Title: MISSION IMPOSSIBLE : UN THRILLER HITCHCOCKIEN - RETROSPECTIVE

Et ce que j'aime énormément c'est que De Palma fait une analogie constante entre l'équipe d'agent secret et une équipe de tournage.
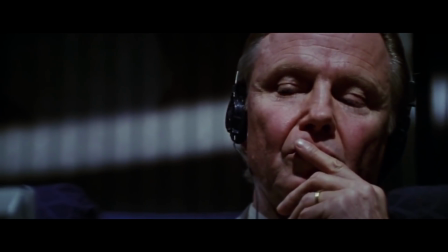On a le réalisateur qui reçoit quasiment son scénario et qui doit diriger son équipe de tournage.
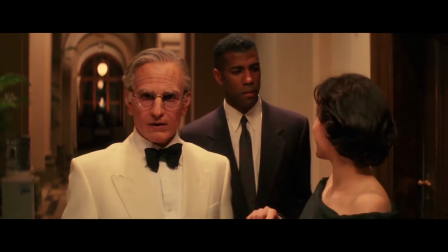On a les comédiens qui doivent utiliser des costumes et des maquillages pour jouer un rôle et s'infiltrer dans une soirée mais ils jouent un rôle durant la soirée.
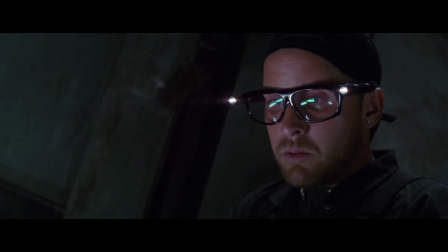On a le technicien qui est en coulisse, alors il y a presque une référence au théâtre où il y a le lever de rideau, là c'est l'ouverture d'ascenseur quoi,
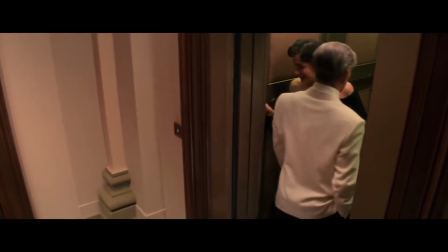mais il y a vraiment ce côté coulisse avec le personnage qui est derrière son ordinateur à gérer un peu tous les
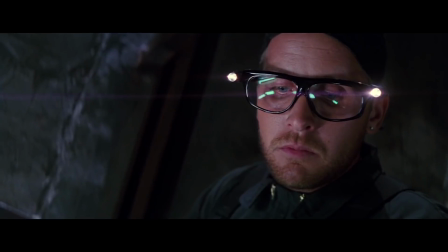éclairages qui sont derrière ou quoi, donc je trouve qu'il y a encore cette référence avec le cinéma, la télé ou le théâtre, en tout cas le spectacle.
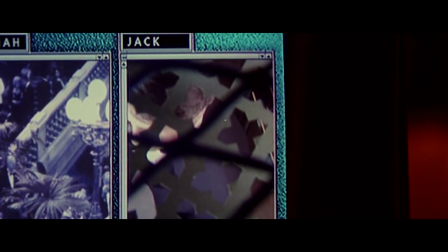Et il y a surtout le réalisateur qui dirige tout ça de derrière son combo. Et il y a justement tout un jeu avec ses lunettes caméra qui est comme un jeu de montage en fait.
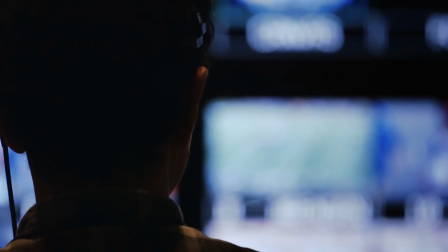C'est comme pour un réalisateur d'émissions de télé ou de match de foot où tu as le réalisateur qui a plusieurs écrans devant lui, avec donc plusieurs angles de caméra, et qui va choisir en temps réel ce qui va être diffusé.
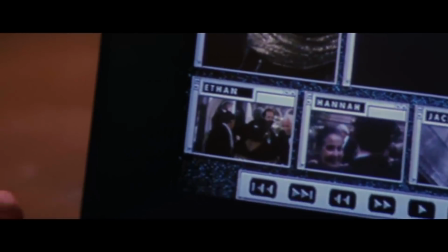Et donc là on a la même chose avec John Voight qui a plusieurs écrans devant lui et qui donne des consignes à ses cadreurs. En fait dans la vie un réalisateur donne des consignes à des cadreurs et là John Voight il donne des consignes à ses talents secrets.
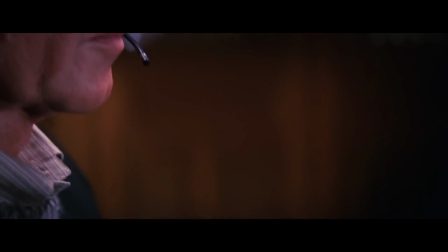Enfin, on est vraiment dans un parallèle total entre l'art du spectacle et le fait d'être un agent secret. Et aussi, il y a tout un rapport au storytelling et à quelles informations on délivre au spectateur qui est utilisé au sein même du film.
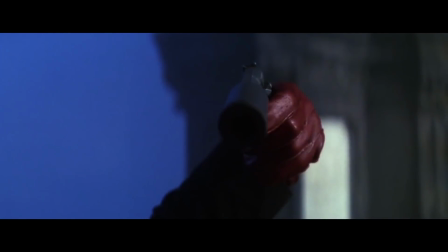Il y a le personnage de John Voight qui simule sa mort à l'image en utilisant une astuce de cadrage, une astuce de maquillage et même quasiment une astuce de montage.
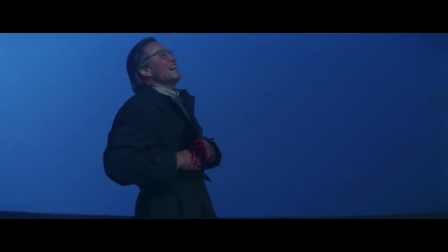Enfin, le mec dans l'histoire met en scène un film pour faire gober aux autres une vérité, quoi. C'est vraiment un parallèle total.
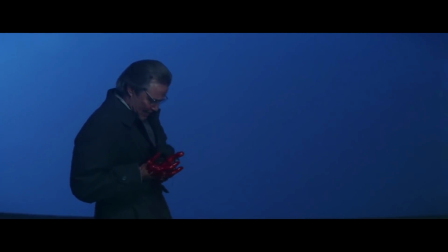Et moi, j'adore les films qui parlent de cinéma et j'aime encore plus les films qui parlent de cinéma sans en parler frontalement. Et dans Mission Impossible, principalement ces 30 premières minutes, j'ai rarement vu un film qui était autant une référence au fait de fabriquer un film, en fait. C'est un des meilleurs exemples de déconstruction d'une équipe de films au sein d'un film qui n'en parle pas du tout. Je trouve ça aussi intéressant que le film soit totalement ancré dans les années 90, évidemment, il était tourné en 96. C'est des petits détails, mais je trouve ça hyper réjouissant de voir comment l'époque est encapsulée dans le film, en fait. On a par exemple cette séquence dans l'avion avec les fameuses cassettes pour regarder les films à l'époque.
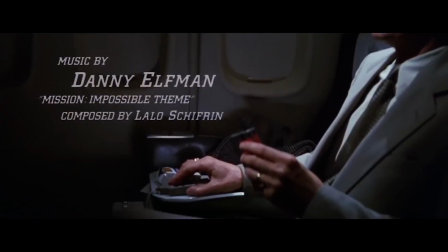Enfin, c'est un truc qu'on verrait plus maintenant, voilà, une cassette que tu mets pour regarder un film particulier dans un avion. de gens s'en souviennent que c'était comme ça mais oui c'était comme ça.
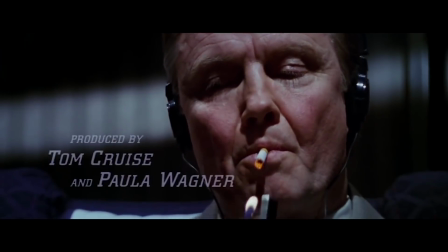Et en plus à l'époque on avait le droit de fumer dans l'avion. Alors ça c'est un petit détail de mise en scène que je trouve génial.
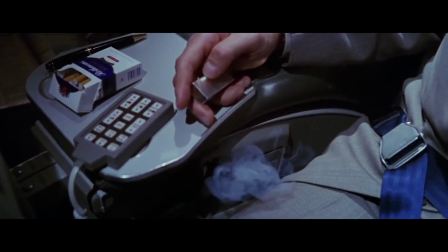John Voight qui allume sa cigarette pour justement couvrir la fumée de son message qui va se détruire avec la fumée de sa cigarette.
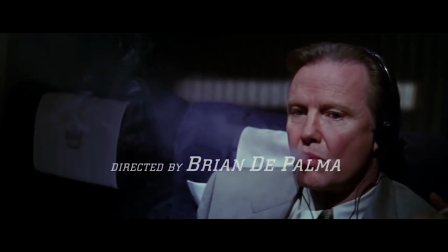C'est une petite idée de mise en scène qui je trouve apporte une crédibilité à l'ensemble direct. Par contre j'avoue que j'ai eu beaucoup de mal avec l'internet de l'époque du film où donc Tom Cruise essaye de trouver quelqu'un sur l'internet
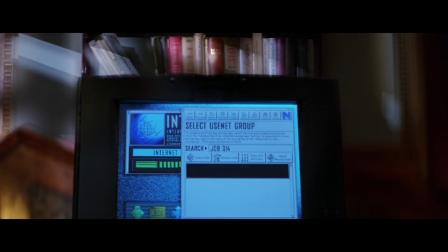avec un pseudo mais franchement il est sur des espèces de sites bibliques et il Il rentre des données,
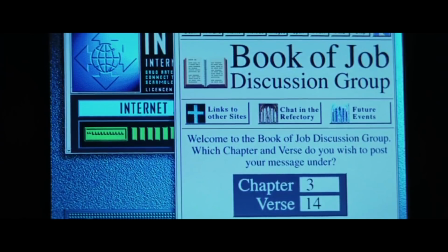il va sur des pages précises. Je n'ai rien compris à l'interface. Alors, c'est peut-être parce que je suis trop jeune et que je ne me souviens pas assez de comment fonctionnait Internet dans les années 90.
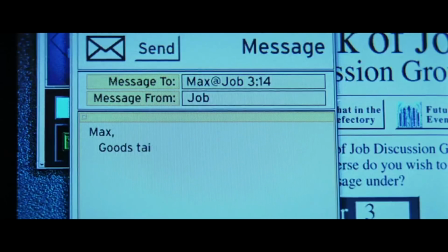Mais là, franchement, je n'ai rien bité. Alors, j'ai compris le principe de la séquence, mais de ce qu'il faisait concrètement, sur quel site il allait pour récolter quelle info, je n'ai rien capté du tout.
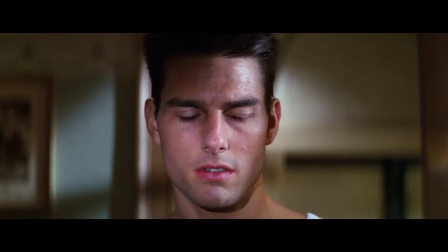Il est sur des sites bibliques, à mettre des versets de la Bible et à obtenir des réponses d'un mail, d'un mec. Là, j'avoue que c'est un petit décalage entre l'époque actuelle et l'époque du film où ça a vraiment mal vieilli. si t'étais pas adepte de l'internet de l'époque je pense que là honnêtement tu captes que dalle quoi Et étrangement je pensais que la séquence qui prendrait un
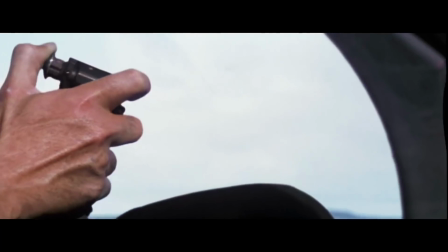coup de vieux ce serait plutôt la séquence de fin avec cette fameuse séquence sur le toit d'un TGV qui rentre dans le tunnel de la Manche avec un hélicoptère qui l'essuie derrière
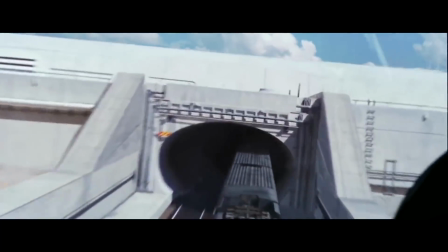putain c'est quand même hautement improbable comme séquence
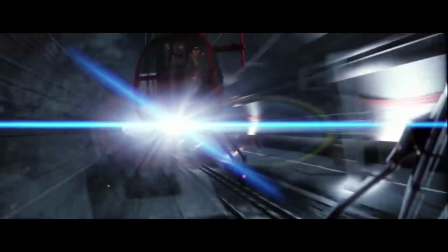et forcer de constater que bon à part la crédibilité de la séquence qui est un peu douteuse mais à la limite je suis dans un film je suis prêt à croire tout ce qu'on me montre bah elle a pas pris vraiment un coup de vieux ça fonctionne encore plutôt bien Non ça
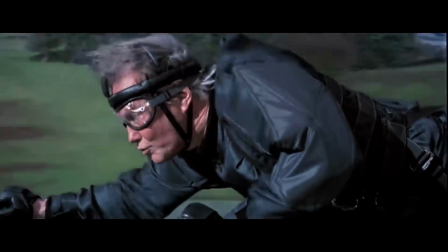fait vraiment le taf en termes de spectaculaire on a les séquences où Tom Cruise est sur le toit du train et on sent cette sensation de vitesse
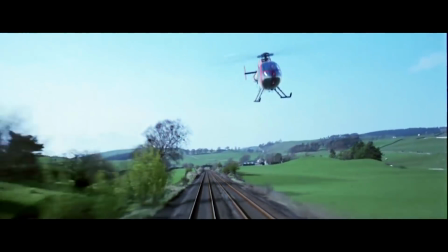hyper impressionnante on sent que le train va vraiment à fond et il y a tout ce vent qui déforme quasiment le visage de Tom Cruise et
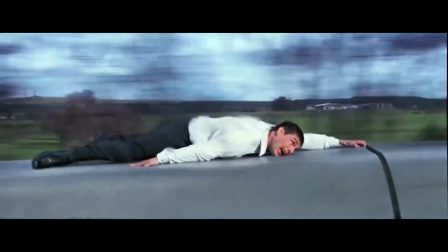même cette physique du vent avec le fait que quand il se lâche il est propulsé plusieurs mètres en arrière c'est vraiment une séquence où on sent un peu les fonds verts et tout ça mais honnêtement j'ai regardé ça sur une télé actuelle dans une bonne qualité et j'ai pas trouvé ça dégueulasse alors que le film date il y a quand même 20 ans plus de 20 ans et c'était peut-être une des premières grosses séquences d'action sur fond vert et bah ça passe encore bien.
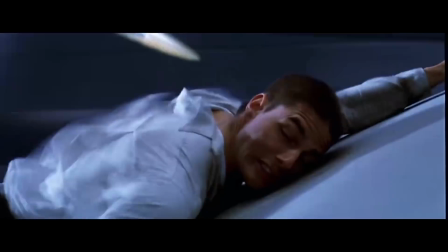Ouais non limite le problème de la séquence c'est plus Jean Reno qu'une fois qu'il a John Voight sur son hélicoptère, s'entête à vouloir tuer Tom Cruise avec ses pales d'hélicoptère, là il se retrouve à mourir comme un crétin. Bon ça c'est peut-être le truc où tu te dis bon t'as un peu, t'as été un peu gourmand Jean Reno hein. Et la gourmandise est un mauvais défaut. Un vilain défaut pardon. Donc au final j'aime vraiment énormément ce Mission Impossible, je trouve que c'est une introduction à une saga qui au final ne ressemble pas du tout à une introduction de saga.
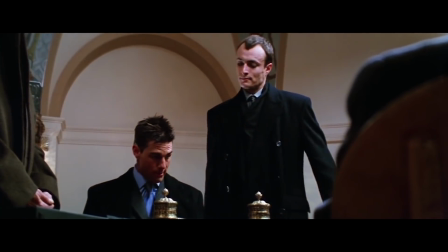Le personnage d'Ethan Hunt n'est quasiment jamais vraiment présenté, on parle vaguement de sa famille dans le film mais sinon on ne sait rien de personnel sur lui.